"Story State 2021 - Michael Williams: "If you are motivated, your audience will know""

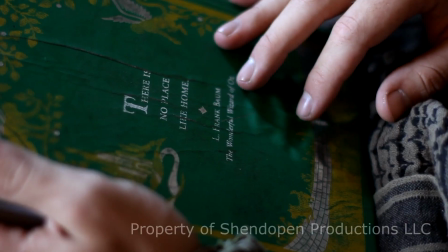So there's a scene here where this is towards the end of the film in Ozland, where each of these characters their hope has been destroyed.
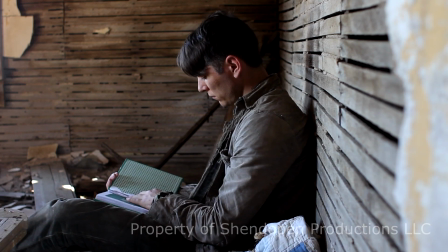They're very much dealing with their own issues. There's different portions of their hope that has been destroyed because they each have their own trinkets.
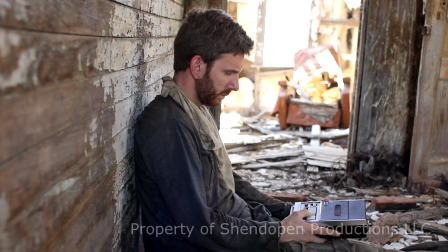This book that is maybe not coming true, this
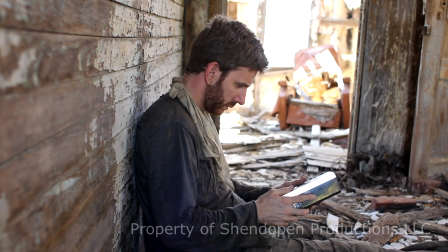audio recorder that is also a sign that Emery was going to find someone else in this world, and it was all a lie.
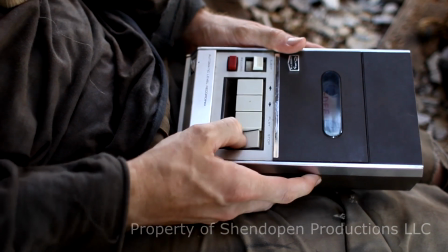And so they're both dealing with these two issues, and we're using similar shots back to back.
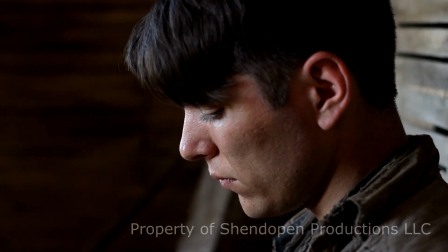One's this way, one's this way. Their screen direction is opposite, but the framing is very much the same throughout all of these shots, and it creates a mirrored effect.
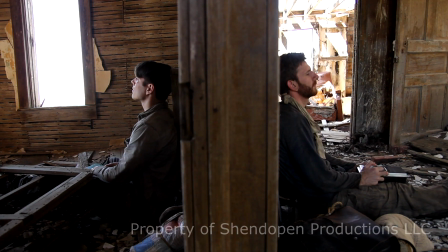And because they are separated, but they're both dealing with something very similar. And in the very last shot, you see that they're actually back to back against a wall, and you see this thing that is dividing them, because in this point in the story, they are divided. They are not on the same page. They are both upset. Their friendship has been tested. Their survival has been tested. And even though they're back to back with the divider in between them, for one of the first times you've really seen that in a movie, they're still close enough to where they can hear each other, and they're just a corner away from each other. So that shot structure was very simple. It's a very simply shot scene, but the way we put it together and the way we shot it tells the story more so than what you see on screen. Because remember, your creative decisions and the story that you're telling is not just in dialogue. It's everything else that can. So all of those creative decisions are important. Yes, sometimes they're simple, they're practical, and maybe very subtle, while sometimes those decisions are more overt and they greatly contribute to the story. But all those decisions do contribute to the story in some way. And so remember, not every motivated decision is profound, but they're all important to tell a complete and cohesive story. So you need to be intentional and mindful with all of your creative decisions.
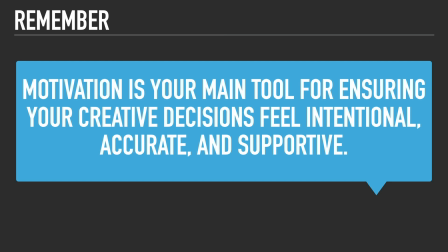And motivation is your main tool, so remember that, for ensuring that your creative decisions feel intentional, accurate, and supportive. And your audience is going to realize that, and you're going to feel more fulfilled as a storyteller if you remember that. So why is that important? Well, motivation allows the audience to consciously accept and understand the more overt creative decisions while subconsciously accepting and understanding the more covert and subtle details. So whenever you're making a film, there's the idea of the suspension of disbelief. And if your audience is having to keep up with all the details that don't make sense to them and that don't feel natural to the story, they're not going to have that suspension of disbelief. But if you've thought everything out, everything feels very intentional, you can make a very out there film. But if it makes sense because it's motivated, they're going to suspend that suspension of disbelief and focus on your story. So the second form of motivation is the motivation for you as a storyteller to tell your stories. It's not easy. If you're a writer, it's not easy to write a book. If you're a filmmaker, it's not easy to write a script, and it's really not easy to get it made and actually get it out there. There's so many opportunities for you to fail, for you to think you're failing, to give up. It's not easy, so you have to stay motivated. So how do you stay motivated to tell your story?
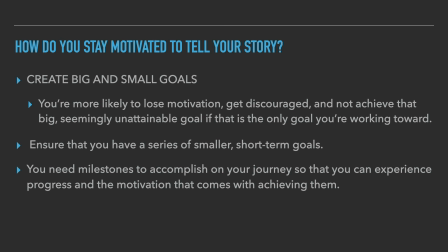Well, for one, create big and small goals. Yes, you can have that big pie in the sky goal. So for me, I want to be an Oscar nominated director who makes films that are culturally relevant, and I want to make those great films. I want to make the films that I feel like will really impact the world. But that's not happening anytime soon.
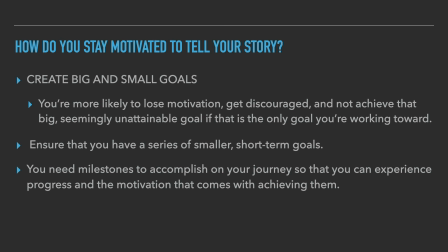And if that's the only goal I have, I'm probably going to lose motivation and fail because it's going to seem like I'm never going to get there. So you're more likely to lose that motivation and get discouraged and not achieve that big, seemingly unattainable goal if that's the only goal you're worried about.
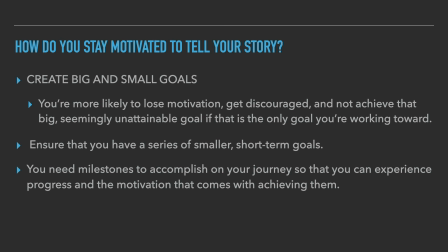So create these smaller goals, things that you can, get finished the next week or the next month or the next year. You have these short-term goals that you're meeting, and they're all a step towards your bigger goal. But every time you meet one, you're going to be more motivated, more empowered.
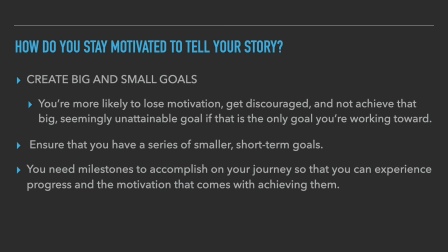And those goals may not be easy. Some of them may be, but once you're achieving those small goals, you're getting closer to your big goal and you're feeling more motivated throughout the process. So don't just have that big goal, have a series of small goals, as even if they seem minute to other people, they're important to you. So for me personally, I'm trying to get my next feature script written.